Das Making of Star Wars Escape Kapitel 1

Ich weiß, was ihr jetzt denkt. Oh nein, dieser nervige Janitz macht wieder ein Video über irgendwelche Referenzen von irgendeinem Video auf dem Kanal von Breakstorming. Tja, da sag ich jetzt nur eins. Pech gehabt. Ja, das habe ich gesagt. Ich nehme es auch nicht wieder zurück. Nein, nein, ich habe es gesagt, so ist es jetzt auch. Ach, meine Güte, wie lange muss ich denn noch hier reden? Intro, Intro!
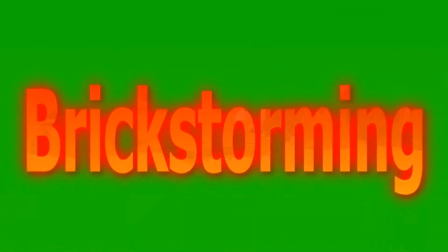Also. Also... Es ist nicht so, als würde jede Folge hiervon mit einem Also beginnen. Also, fangen wir an. So. Also. Wow. Eine Trivia über eine Trivia.
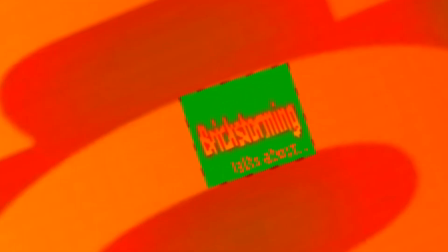39s
Trivia-ception. Aber Schluss mit den schlechten Witzen. Jetzt geht es nun los mit der zweitbesten Serie auf diesem Kanal. Die beste ist natürlich Katalina Saguir. Aber dazu kommen wir einen anderen Mann nicht. Jetzt geht es zu Star Wars Escape.
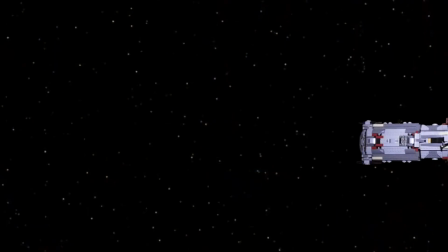55s
Genauer gesagt, dem ersten Kapitel davon. Die erste Figur, die in der gesamten Serie überhaupt auftaucht, ist Christoph. Er hat ja auch in jedem Film dieses Kanals einen Auftritt. Hier schwebt er allein im Weltraum, was aber scheinbar niemanden gestört hat.
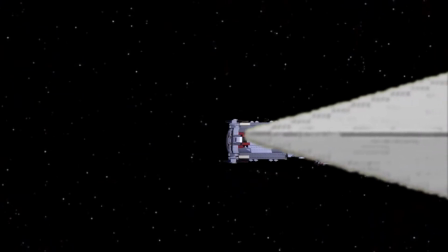71s
Hier mal, um euch einen Eindruck zu verschaffen, ein paar Bilder, die während des Vorspanns vorbeirauschen.
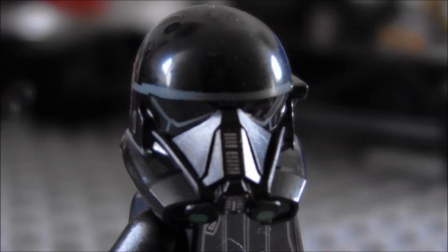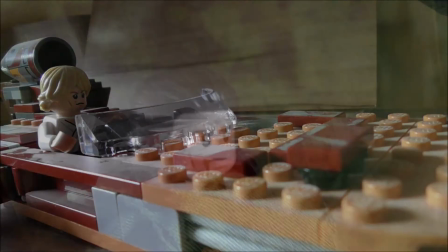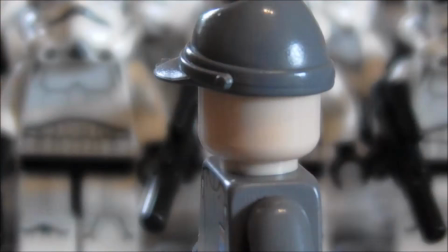Die Musik ist komplett selbst komponiert, bis auf eine Ausnahme. Musik ist in Filmen generell immer besonders wichtig.
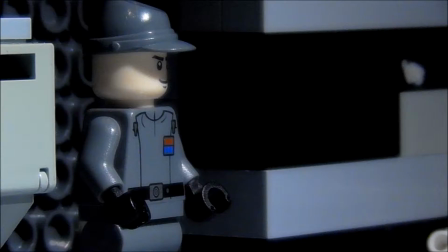98s
So habe ich auch hier mit Themen und Motiven gearbeitet. Es ist ja wohl klar, dass in der Szene mit Darth Vader auch dessen Thema gespielt wird.
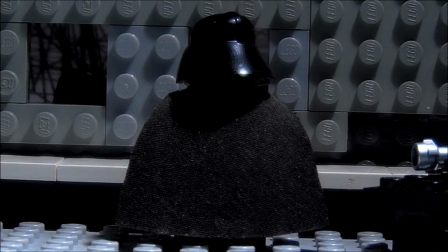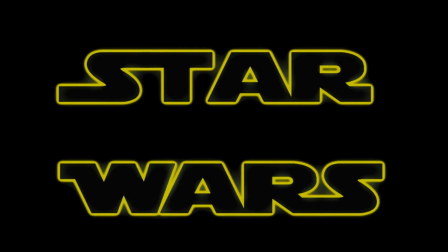115s
Dieses ist zudem immer am Ende der Titelmelodie zu hören.
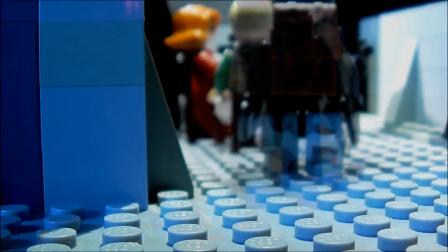128s
Diese Titelmusik ist sozusagen das Thema der Gruppe, bestehend aus Tech, Zira, Leo und Simo.
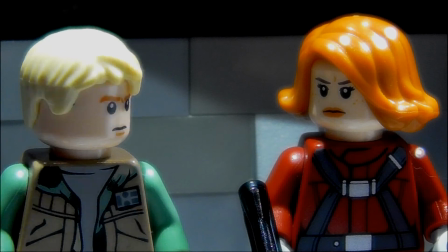134s
Da alle vier im ersten Kapitel das erste und letzte Mal tatsächlich zu vier Seite an Seite kämpfen, erklingt das Thema auch nur hier komplett.
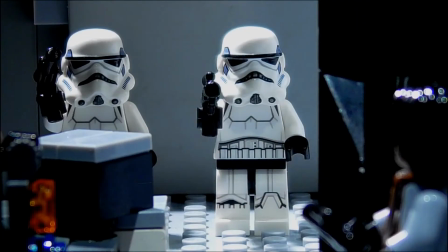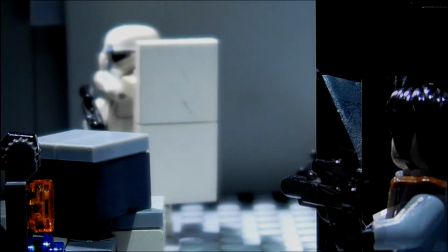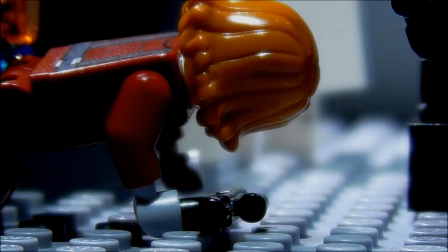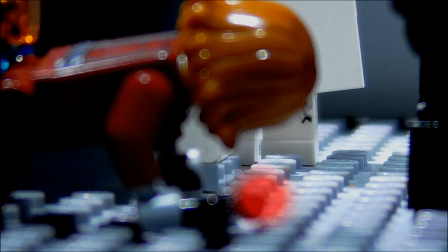160s
In späteren Kapiteln wird es höchstens kurz angespielt. Insgesamt ist in diesem Kapitel die meiste Musik, da das Team hier noch vollständig ist.
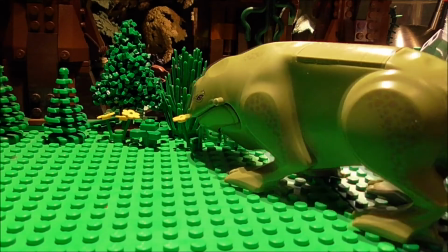168s
Im Gegensatz dazu ist in Kapitel 4 am wenigsten Musik, da Tech dort vollkommen abgekapselt von der Außenwelt in Einsamkeit lebt.
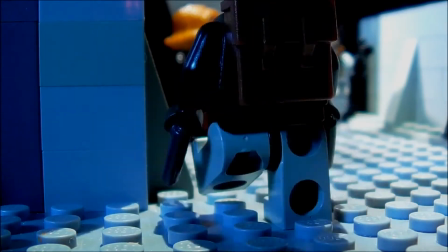176s
In Escape habe ich zudem besonders auf den Schnitt- und die Kameraperspektiven geachtet.
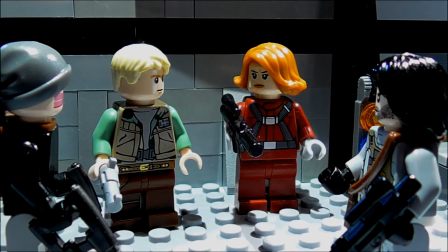181s
Ich habe versucht, dass das Bild für sich allein sprechen kann, ohne dass man Ton hört, mehr oder weniger.
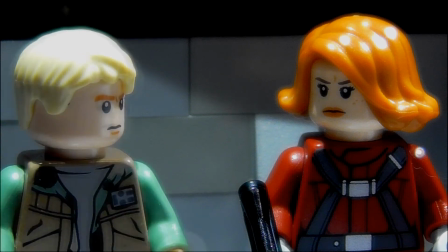186s
So gibt es zum Beispiel einen Schnitt von Tech und Leo auf die gesamte Vierergruppe in genau dem Moment, wenn Leo von dem Team schwärmt.
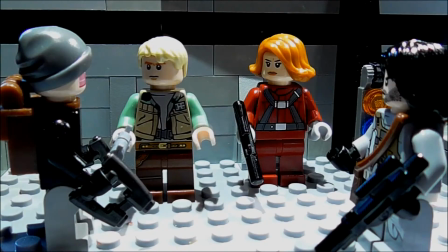194s Wir sind nur noch zu viert.
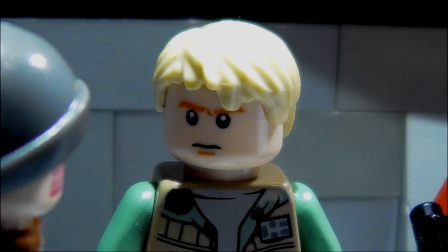197s
Wenn Tech sich jedoch über die Lage beschwert und über einen Rückzug redet, zeigt das Bild nur ihn, da nur er seiner Meinung zustimmt und die anderen mit ihm nicht übereinstimmen.
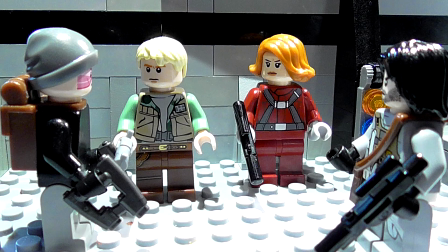206s
Er also für sich und nicht für das Team entscheidet. Außerdem habe ich versucht, möglichst wenig zu schneiden.
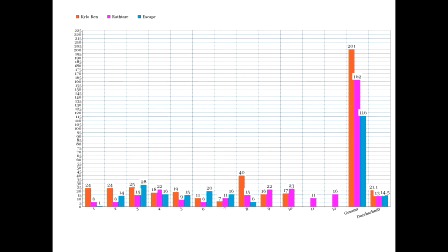213s
Hier ist ein Vergleich zwischen den Schnitten pro Minute in Kylo Ren's Vorgeschichte, Die Jagd auf die Ratare und Escape Kapitel 1.
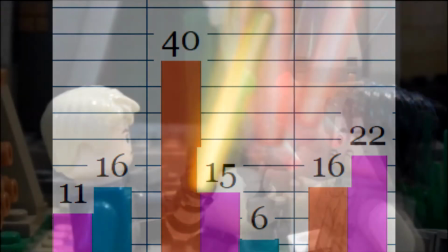218s
Wow, in einer Minute 40 Schnitte. Das ist mehr als ein Schnitt alle zwei Sekunden. Meine Güte, was habe ich da gemacht?
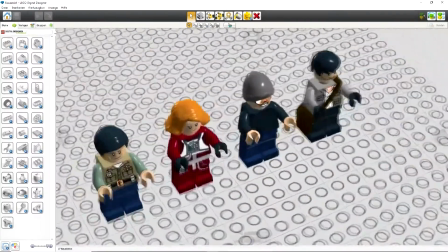226s
So sahen übrigens die ersten Konzepte der Hauptfiguren aus.
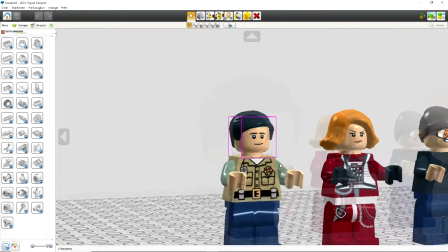232s
Was ist mit Tags Haaren los? Wer sind sie und was haben sie mit Tag gemacht?
Wir haben schon genug Leute verloren.
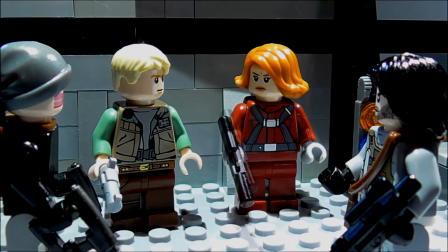238s Keine der Botaner ist mehr am Leben.
I see what you did there.